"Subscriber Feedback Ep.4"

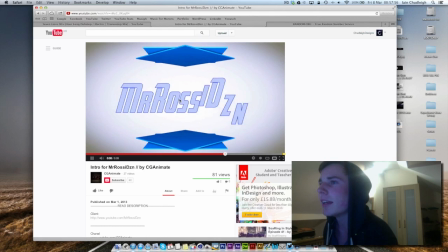But that bit's pretty nice, and this text kind of ruins it.
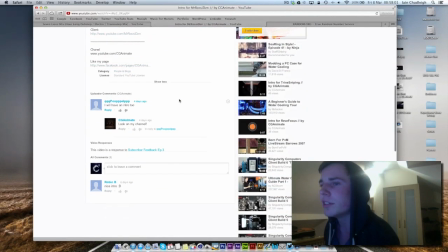Like, 2D intros are pretty hard, and
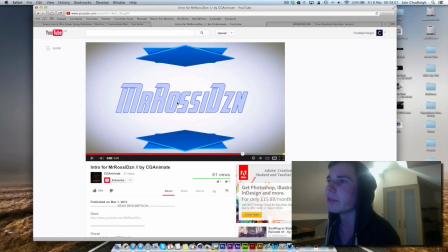you need to kind of get them right, or otherwise they just don't really look very great.
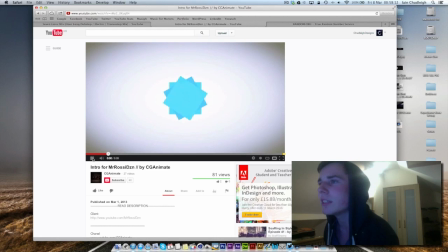Like, the flow is pretty nice, but could do with a bit of improving. So if you're just starting out, then you're doing much better than I did when I first started. It's just practice, and more practice, really. Look at a load of 2D intros, kind of copy their style, copy the flow,
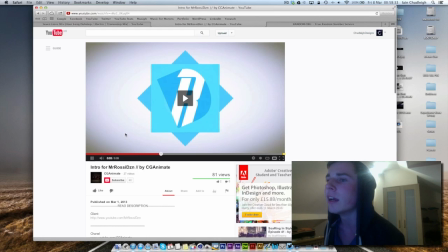follow tutorials, everything you can, just to kind of keep improving.
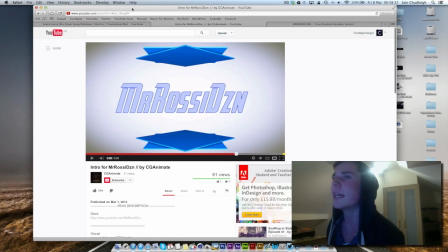So just keep at it and you'll get there.
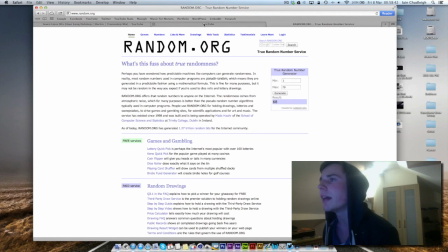Next and finally we have 68.
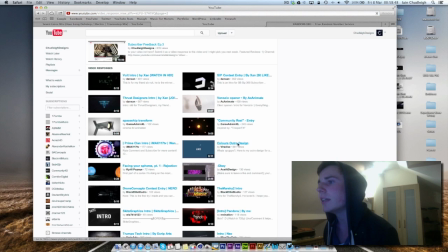So 2, 4, 6, 8. An outro design.
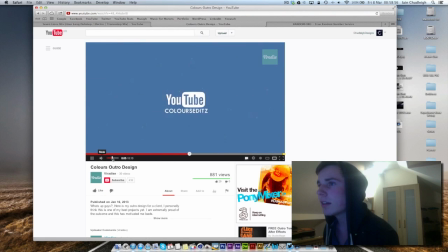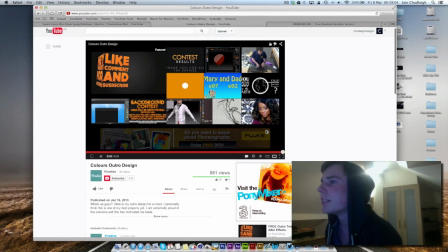That's pretty cool. I thought about doing one of these for myself, but I didn't know how helpful it would be.
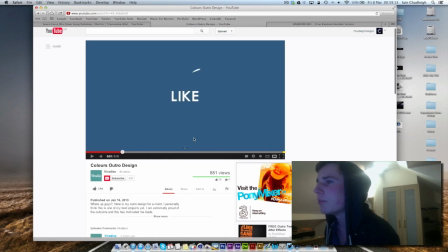Really like the flow of this one. So the person before, you might be able to get a little bit from this one, in fact. Really like it, yeah. Like, everything kind of works.
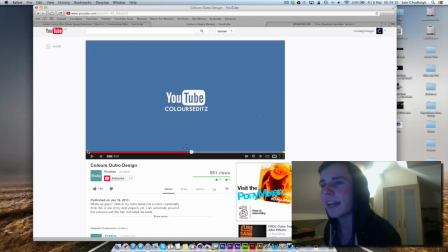Everything's so, it's like really fast paced, yet it stays there long enough that you can easily read it, because it's all one word, and you'll be able to see it straight away. Maybe it would have been better if the text went along with the bird.
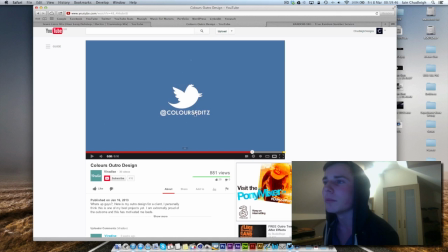Maybe the bird was going a bit too quick, so maybe slow it down, just so it's kind of synced up a bit. And I've no idea if it looked good, but maybe a tiny bit more glitch, like an RGB split on it a tiny bit, would have looked pretty cool.
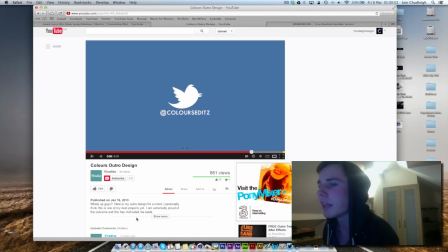And you said, I'm extremely proud of the outcome, and it's motivated me loads. Yeah, you should be. It's really nice. Maybe a tiny, something different happened at the end rather than it fading out, but who knows?
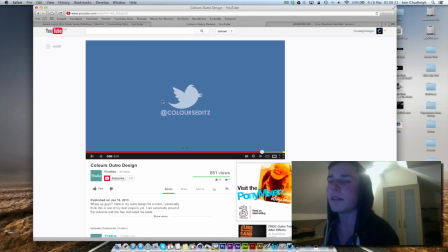Maybe, from the other demo reel intro with the kind of bird kind of disappearing, I think that's an effect in After Effects, so kind of it all kind of blotching to white would have looked cooler,
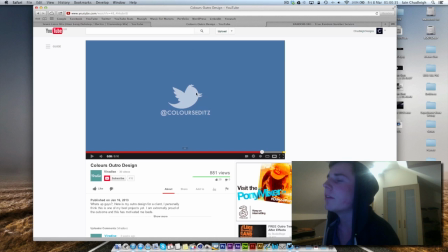or something like that, like the bird, even the bird like zooming in so it's, everything turns white. I don't know, I don't really do 2D intros very well, but overall really nice, pretty, yeah, you should be proud of it.
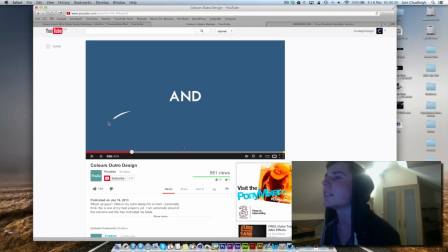Really like the blur as well, and these little bits just to kind of add a bit of extra to it.
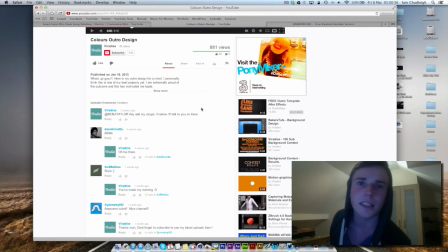So well done to everyone, and as always, if you want some more,
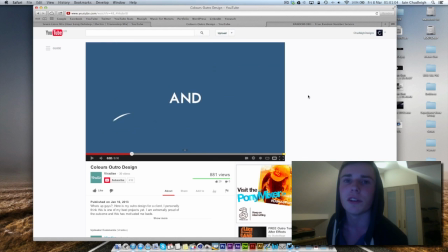if you want me to review your work or have the chance to review your work, then submit it as a response to this video. And yeah, remember to actually like the video as well if you do submit a video, because it's not asking much, is it?
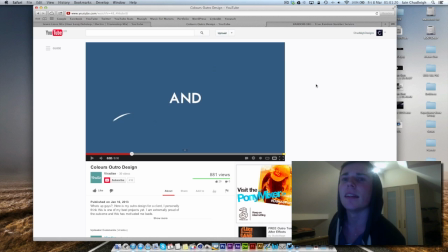And it helps me, and it'll help me to help you. Yay. So yeah, have a great day, everyone. No, stupid mouse.